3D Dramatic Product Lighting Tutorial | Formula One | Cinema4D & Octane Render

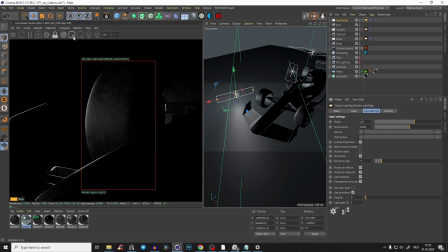And if you just, let's make it a really tiny bit brighter, and you see, it just looks, yeah, I don't know, not cinematic, but no, it looks really cool, because like this beautiful edge
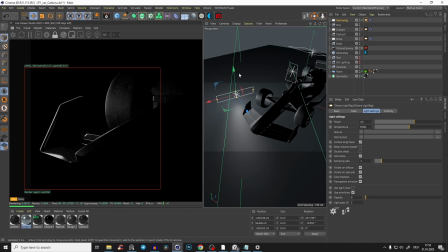and those highlights, I think this light is already absolutely perfect, because you see here we bring already too much into it. But maybe even that, or maybe even make it a little bit smaller,
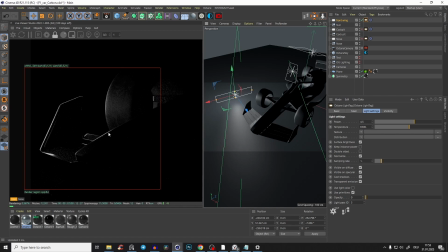because yeah, and look also like here, and you know, like it's just gives to the viewer like a little bit more of orientation.
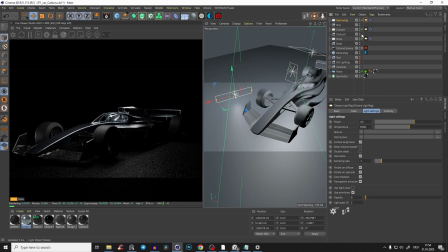Yeah, exactly. That's exactly what I mean.
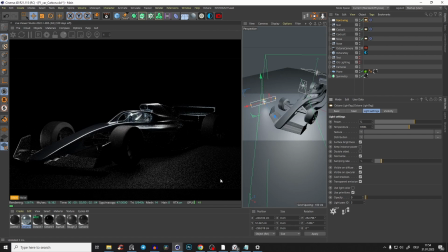Let's make it a little bit bigger and maybe make the light even a tiny bit brighter, because look, like if we compare it like store render buffer and we just disable this front light here,
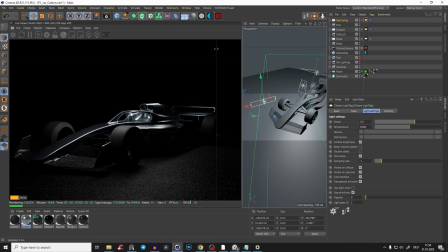okay, that looks somehow cool, I think. Of course, yeah, we have to make the light here a little bit better, but just look at this area. It's just lost. You see, because we have like this wing, I don't know, like this design is absolutely amazing.
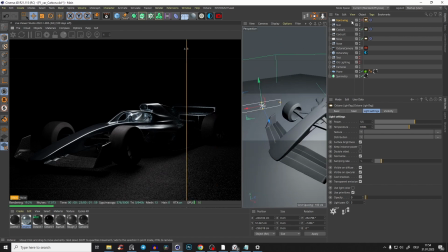It looks so cool, and we lose all that. But if we bring this front wing light here, bam, you see? And it's not even too much light. We don't bright up everything.
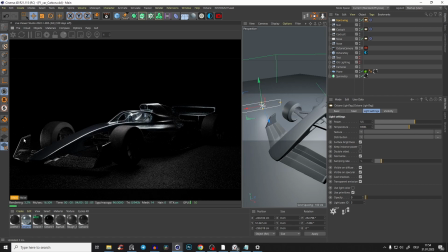So it's not, yeah, taking too much of attention, but it shows it has a nice edge. So if you watch at that
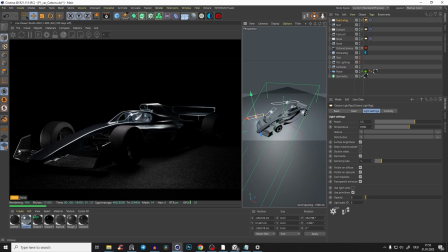car, and if you just rethink what we just talked about this wing, what else can we emphasize more? Exactly, like the rear wing, and maybe even, yeah, like this form here, or the wheels.
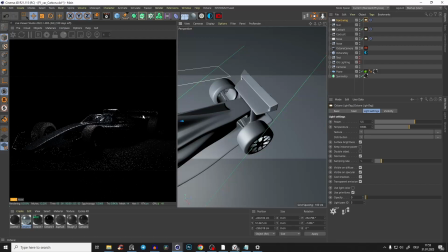So let's just try it, because you see this one in the back is just absolutely too dark.
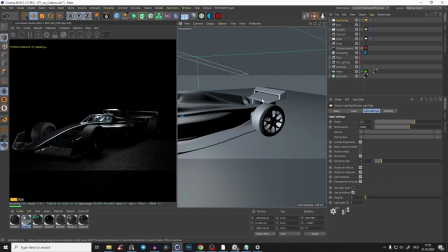And I think that design is also very cool, because yeah, it's just like straight geometry shapes.
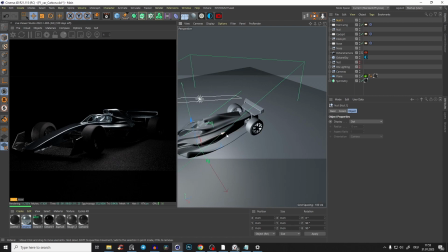I like that. So let's just bring in a null object again.
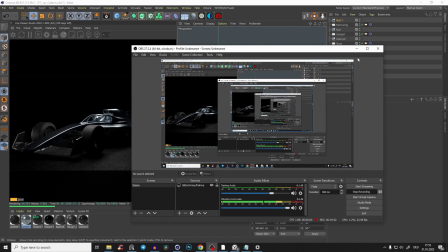And guys, I just checked out, it's already taking 20 minutes and I'm just explaining about like light and my thought process.
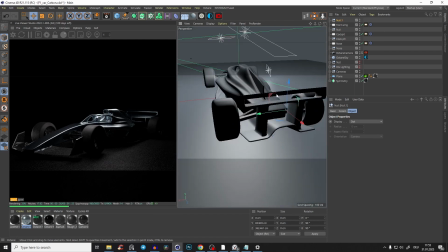Is it interesting for you? Do you want to know it?
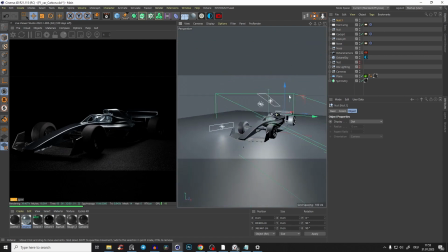Because yeah, I'm not just want to show you, you place light here, there, and you have like a nice lighting and 5 minutes video.
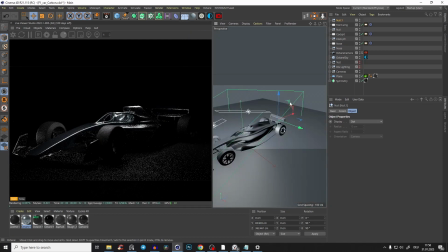I just want to show you like my thought process, because of a lot of people, they just randomly place all of their lights and they absolutely don't understand what to do with the lighting. And like the whole thing, you know? So yeah, just tell me.
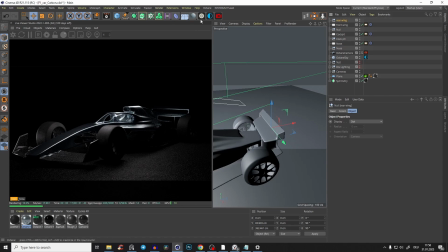Okay, so we have like our rear wing target, and we bring again Octane targeted area light,
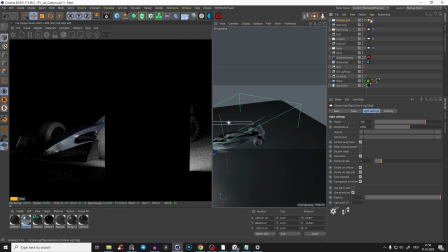and we disable all other lights, bring the opacity down.
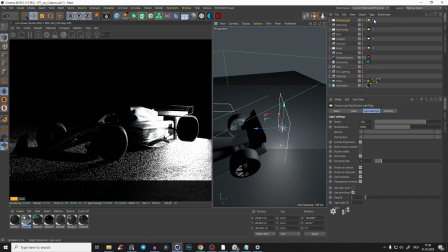Yeah, and this light we really want to make, yeah, definitely not so bright.
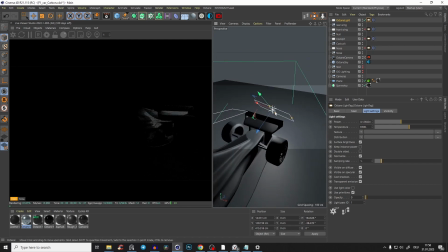And here we really want to find something interesting. Yeah, you see, like maybe if we bring it up a little bit, and
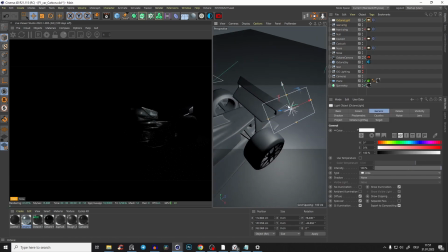yeah, look, something like that, because I like that. I think even if we make it a little bit brighter, because first of all, yeah, let's just zoom in a little bit.
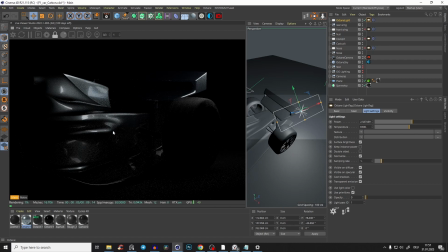Yeah, first of all, here you see that geometry looks really cool, and the car paint. So we bring that again, but look, we have like dark places, we have like nice fall off of the car paint,
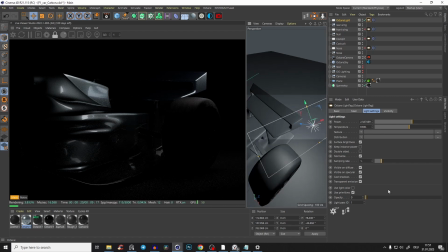we have like some bright places, and yeah, maybe let's make that light a little bit cooler. So just bring in a little bit more of a color. And also here, I like that because then we will have just like this edge here.
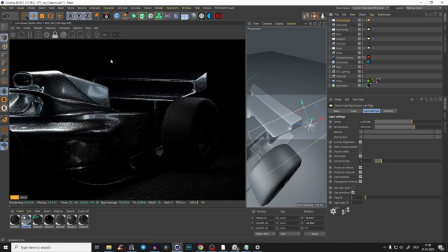So if you just bring everything up, you see, yeah, that looks, oh man, that looks so good.
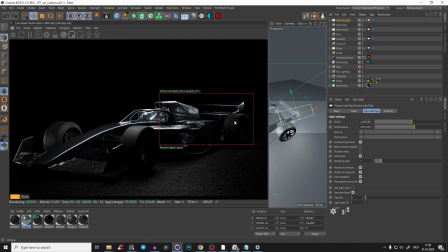Okay, so let me just show you this area here. Let it render a little bit. Exactly. And now we can just compare it. And now we just disable this light. And look, because without this light, you see, this highlights,
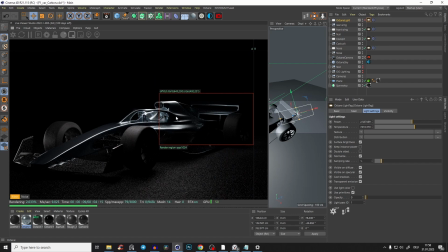it's too much of a contrast, but here we want contrast because yeah, we have like this car paint, but it's just, yeah, too dark everything. But here you see, we just bring with the right angles,
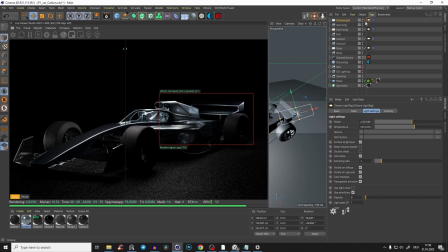and we just bring here the geometry because like, look, just this edge here, right? Like without this light, you don't see anything. But we also don't want to make everything bright here because then it looks just too flat. But if you just bring one edge and make one side light and the other just, yeah,
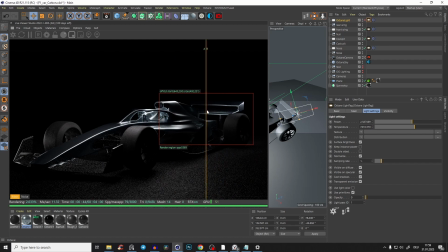maybe 5% that it gets some light, then you get like this 3D thing. You understand? And that's the whole thing. We want to make it look, yeah, as, yeah, 3D and realistic as possible. Yeah, I don't know if that makes sense what I just said, but you get the point.
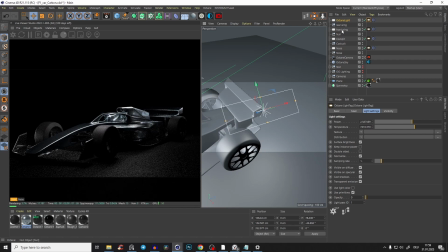And maybe, yeah, but really just trying out like a rear wing, I just copy it with control clicks and bring it over. And the same with the light with alt click.
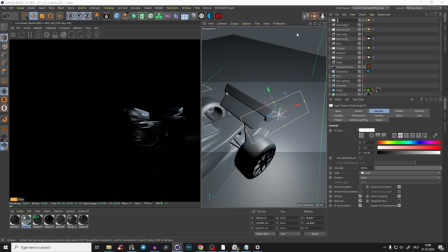So also with control click. So this is like our rear light 2. Name all of your lights, guys.
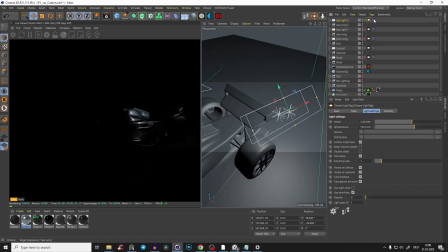So exactly, we have, and to that rear light, I bring the rear wing, yeah, number 2.
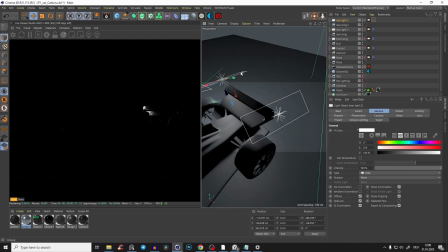And this light I just bring to the other side and make it like really small.
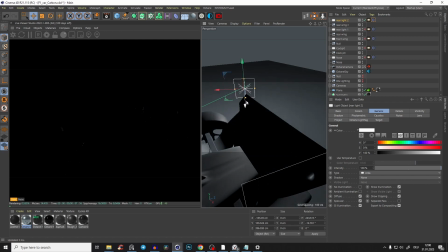But with this light, I really don't want too much, really just tiny bit, yeah, tiny bit brightening up like this spoiler. And yeah, let's just zoom in a little bit.
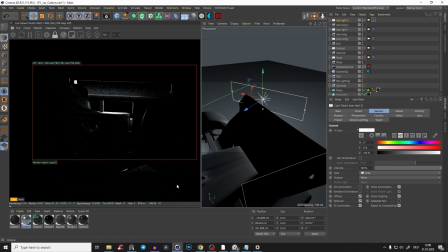Oh man, I think that could look really cool because let me see all of the lights.
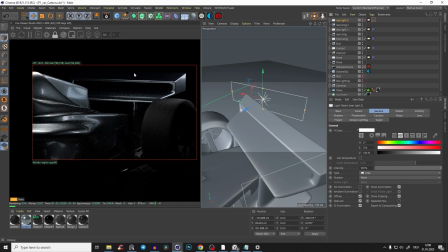Exactly. We need this edge here on the top and this other edge. So we need this edge here and that edge. And yeah, something like that.
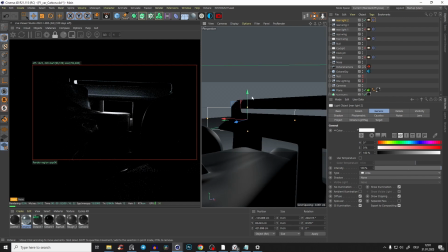But we could maybe bring this light. Yeah, cool.
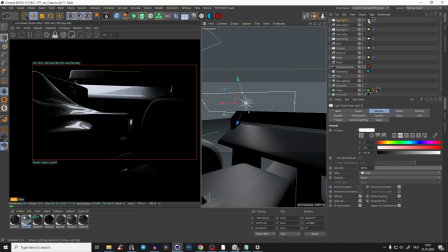Something like that. But then we get too much. So maybe we can add again just a gradient. Oh man, I think that will look really cool. But let me just try to find another position.
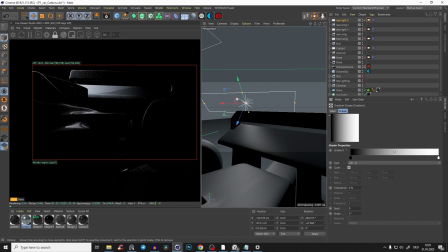Yeah, I think this is cool. So T2DU and just, oh man, yeah, I like here like this thing, right? Like this reflection of the light. And bam, just a little bit, but maybe just make it a tiny bit longer.
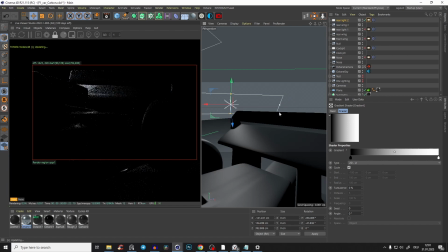So we just get a little bit more, brighten it up. And just really just with love and just with feeling, just try to find what you need.
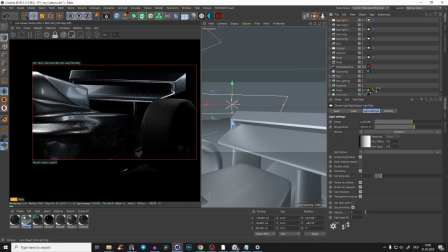And if we bring everything together and we make this light maybe a tiny bit brighter, so 3.5, and
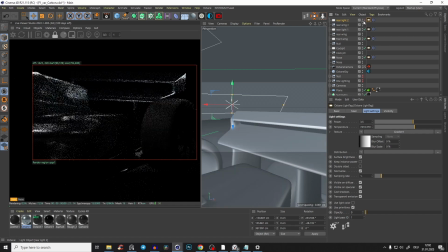if we compare it, yeah, you see, we just bring like this nice reflection here. And without this light, look, it's because our background is dark and everything's dramatic, we just lose it, the whole geometry.
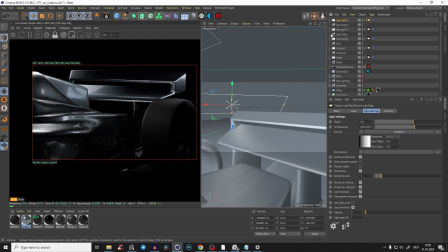So that's why, bam, we just bring in a little bit of light. And let's also, yeah, it's already blue.